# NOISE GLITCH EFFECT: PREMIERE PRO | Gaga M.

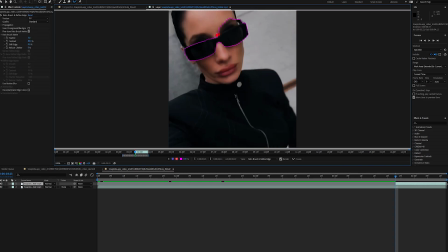First effect that I want to show you is this noise glow effect. You'll need After Effects only for rotoscoping.
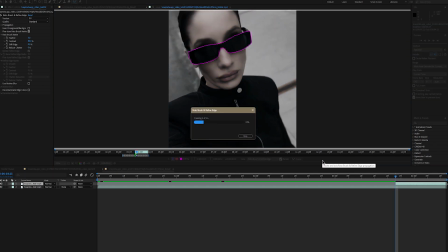Everything else we'll do in Premiere. So I'll open up After Effects and rotoscope the sunglasses and import it in Premiere.
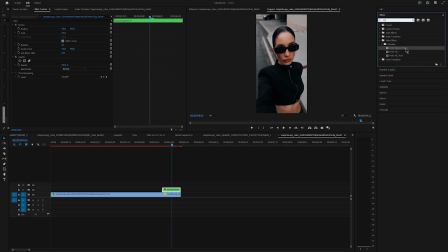Place it above the original clip and as the rotoscoped one. The first effect that I'll drag on the next sequence is color balance. Keyframe hue at the start, go at the end and increase it. If your clip is dark like mine, then you can go to Lumetric Color and increase the exposure, shadows and highlights.
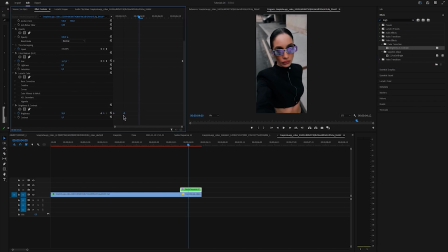Add brightness and contrast, keyframe brightness at the start, move around 3 frames and increase it. Then move 3 frames again and just copy and paste these 2 keyframes until the end. I rotoscope another clip and import it into Premiere and I'll change the color so it's easier for you to follow.
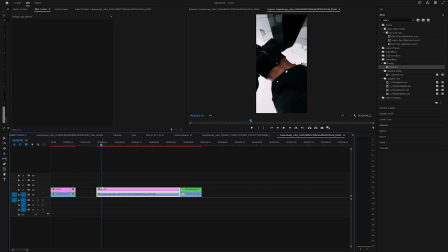This is a longer clip, so I'll just cut it and trim it on multiple parts.
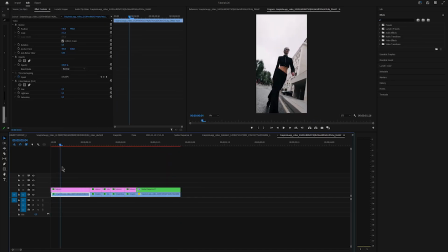Go at the start and move around 4 frames to the right and cut the top rotoscope clip. Copy and paste the effects from the next sequence so you don't have to do it all over again.
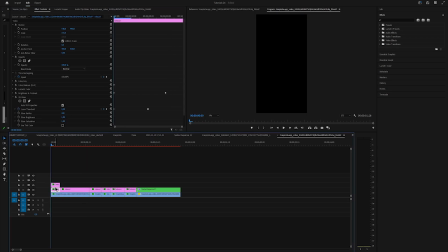Hold Alt and drag it up to duplicate the roto brush clip. Change the blend mode to difference.
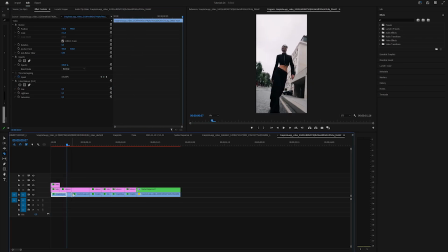This time I wanna change the background, so I'll cut the bottom background clip and paste the effects we did before.
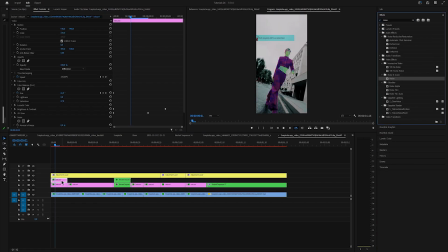Now apply noise to the rotoscope clip and make sure you bring the noise at the top. Uncheck clip result value and increase the amount. Now do the same for the rest, just copy and paste the noise. I just copied the noise and applied it on the sunglasses clip and on the background.
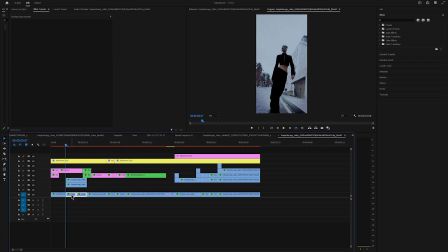Duplicate the background clip and change the blend mode to pin light. Duplicate the background clip again, the one that's on the bottom, and nest it. Add turbulent displace, keyframe the amount and size at start, go at the end and increase it.
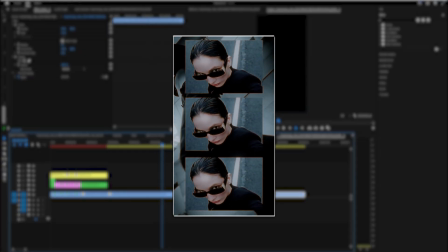Now we'll create this effect, grab the video that you want to use and drag it above your footage.
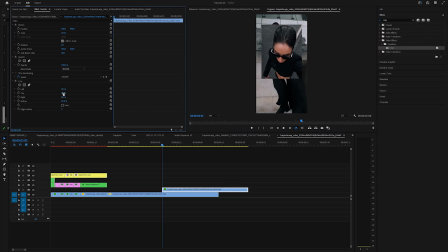Add crop effect and crop the top and bottom parts of the video like this. Move it to the top of the screen, duplicate it by holding Alt and drag it up. Go at the start, move 2 frames to the right and trim the top clip. Change the position so it's in the middle of the screen, duplicate it one more time.
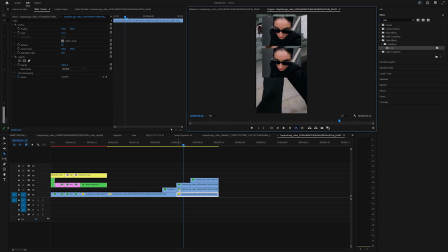Move 2 frames to the right and drag it at the bottom. Now you can go and cut the first 2 frames of each clip. Duplicate it, change the blend mode to linear dodge, add blur and increase it to around 10.
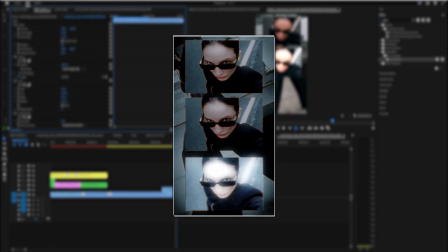That way we have a flash effect when the video appears.
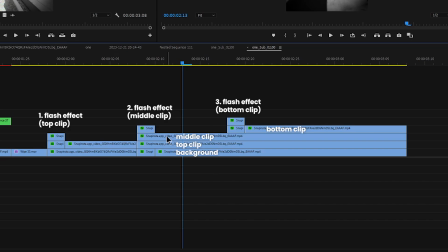Now go to the clip that's in the middle of the screen, cut the clip at the top and the one that's in the middle. Right after the flash effect ends and make another cut right before the bottom video appears. Then go back again to the middle clip where the flash effect ends. Move 2 frames to the right, cut both clips, move 2 more frames and cut them again.
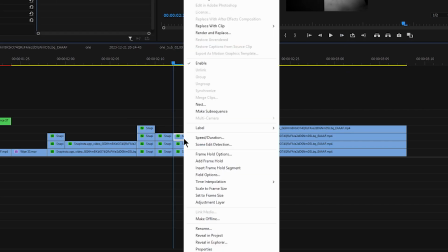Add frame holds on the parts you just cut. That way we are adding a little glitch effect.
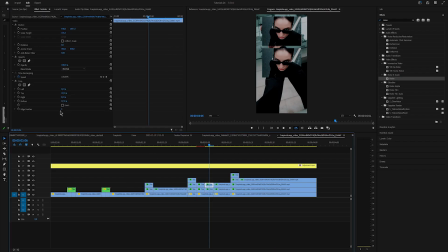Then copy and paste noise effect from the previous effect that we did and paste it on the middle clip only.
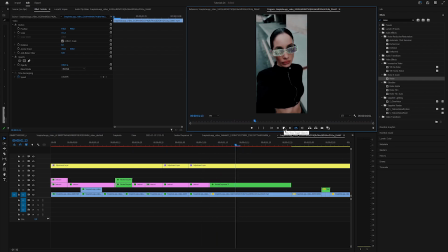But of course, try it out and see what you like. You'll probably come up with something even better.
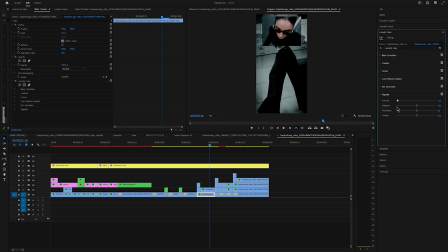And at the end, I changed the color to a background footage, so it's not the same color as the videos that we have on the screen, just to give it more of a contrast.
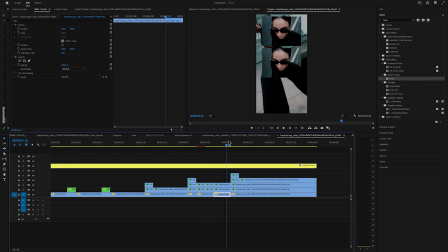I made a preset of the noise effect that I used in this tutorial. If you want to get it, comment below preset and I'll send you a download link. And just make sure to add your Instagram username so I can send you a message. Anyway, this is it for this tutorial. Let me know if you have any questions about this and let me know if you'll try it out.
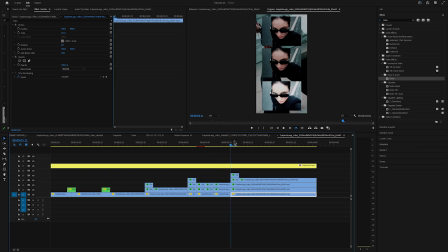If you do, make sure to tag me on Instagram. I would love to see it and repost it.
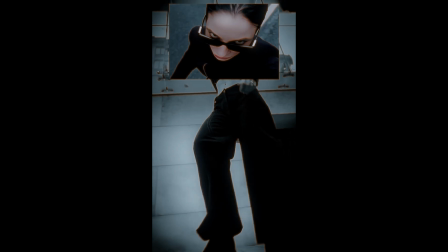Thank you for watching. See you next week.